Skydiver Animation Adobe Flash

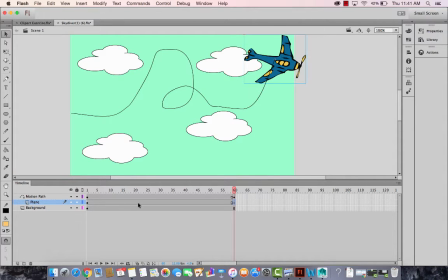4:07 Okay, and you mark this layer, only the plane layer, as classic tween, and you would see that it will now follow the path. However, in the end, if this
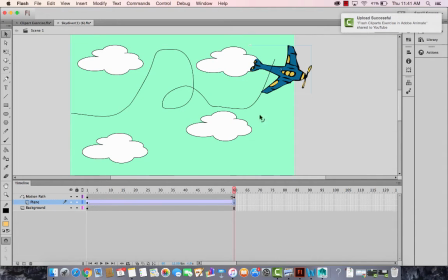4:21 circle is a little far away and by mistake you make it somewhere here, then it will be not following the path. So make sure the circle snaps to that line in the end. Okay, and now you'll see that it is following the path.
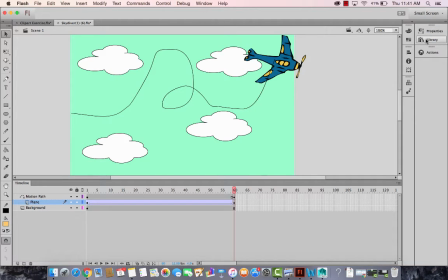4:36 So that's motion path. The next thing you want to do is we want to bring in the skydiver. Okay, so let's create a new layer. It should not be under motion path. It should be a normal layer, not under the motion path.
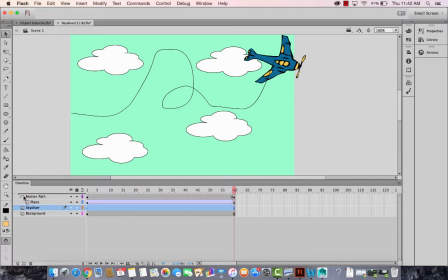4:50 So let's bring in the skydiver. And you can also have the skydiver follow this motion path. If you want, you can create like that also, but we're not doing that now. Skydiver should not come in the beginning immediately.
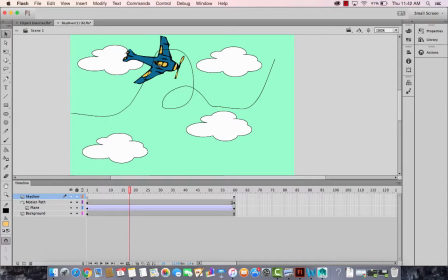5:05 It should come somewhere over here. This is what we want to do. Somewhere over here, the Skydiver comes in, and then he floats in the air, and then comes down like this. So let's create a keyframe here. Insert keyframe, drag and drop our Skydiver here.
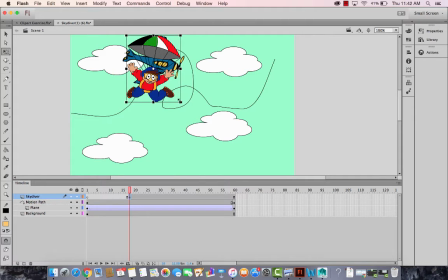5:23 Make it a little smaller so you want to show that it is coming out of this plane, and gradually it becomes bigger and bigger. Okay, so now we'll right click on the image itself of the
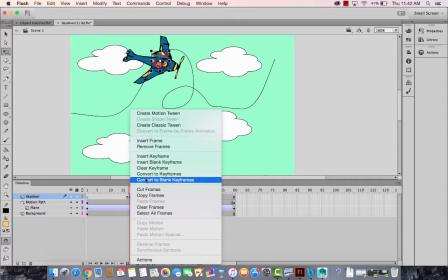5:39 Skydiver, or you can click on the frames also and say motion tween. It's one and the same thing. Make sure there should be nothing else in the layer on the tween. So this is one, this is the first keyframe around 17, 18.
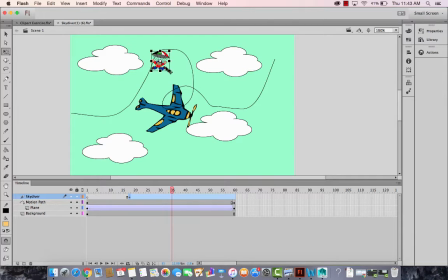5:55 Okay, at 30 or 35, let's say, I want to bring him somewhere here. Okay, and I will go to and also I'll increase its size a little bit so we show that he's coming closer to the earth.
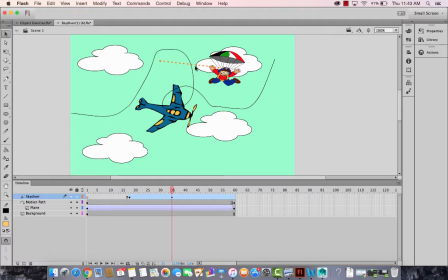6:15 And using this selection tool, I will also modify this line so it appears that there's a curve here. Okay, and then we move it a little more forward, and then I'm gonna move it like this.
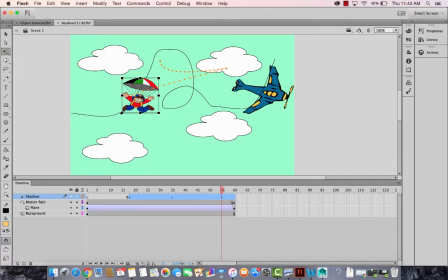6:34 All right, and I'll make it a little more bigger so that we show that he's coming closer to the world. And also again make this line a curve actually. Okay, so it appears that he's coming down, floating down.
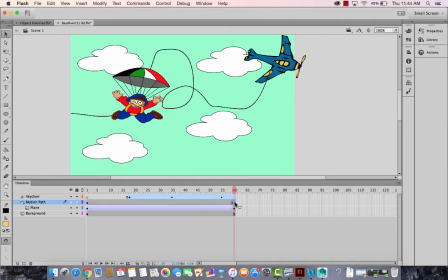6:53 And then obviously we need some more time. So if you've got keyframe, if you got frame, let's say this was frame.
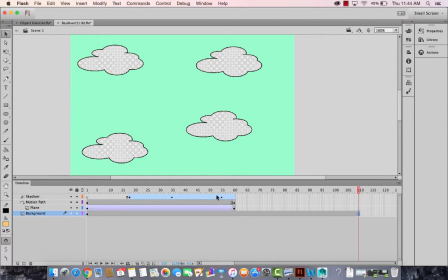7:01 Okay, so what we can do is just right click and create frame, more frame. So you have the same keyframe, which is the background, the cloud, and it will have some more time in the stage.
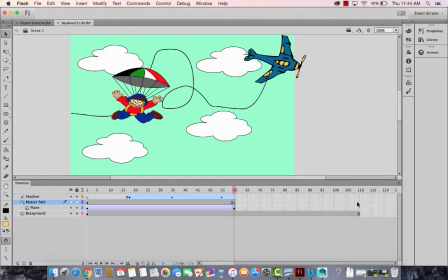7:09 If you got this and you create keyframe, then this new keyframe will continue. But to avoid that, you can drag and drop this like this. So the same initial keyframe will continue. Okay, so
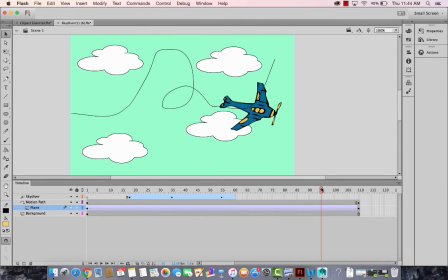7:27 we've got this coming up here, and this is basically we're doing to give some more time. And you see when the plane starts, the Skydiver comes over here, which is wrong. So we'll adjust that in a minute because we have given some more time on the layer. Okay, so comes in here.
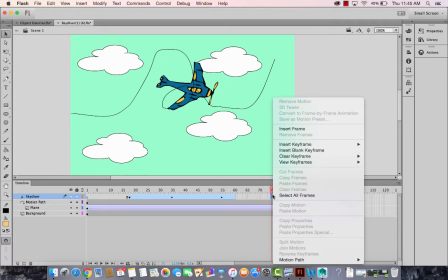7:45 So let's come at 75 and insert frame, and this is the same motion tween continuing.
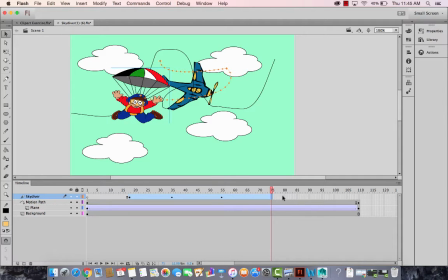7:53 If as long as you keep on inserting frame, the motion tween will continue. If you want to break the motion tween, you need to create insert blank keyframe, and that will break the motion tween. Anyway, so let's move forward, and around 75 we will bring it somewhere here now,
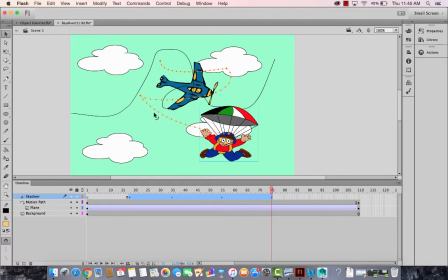8:10 and also again a little more curve like this.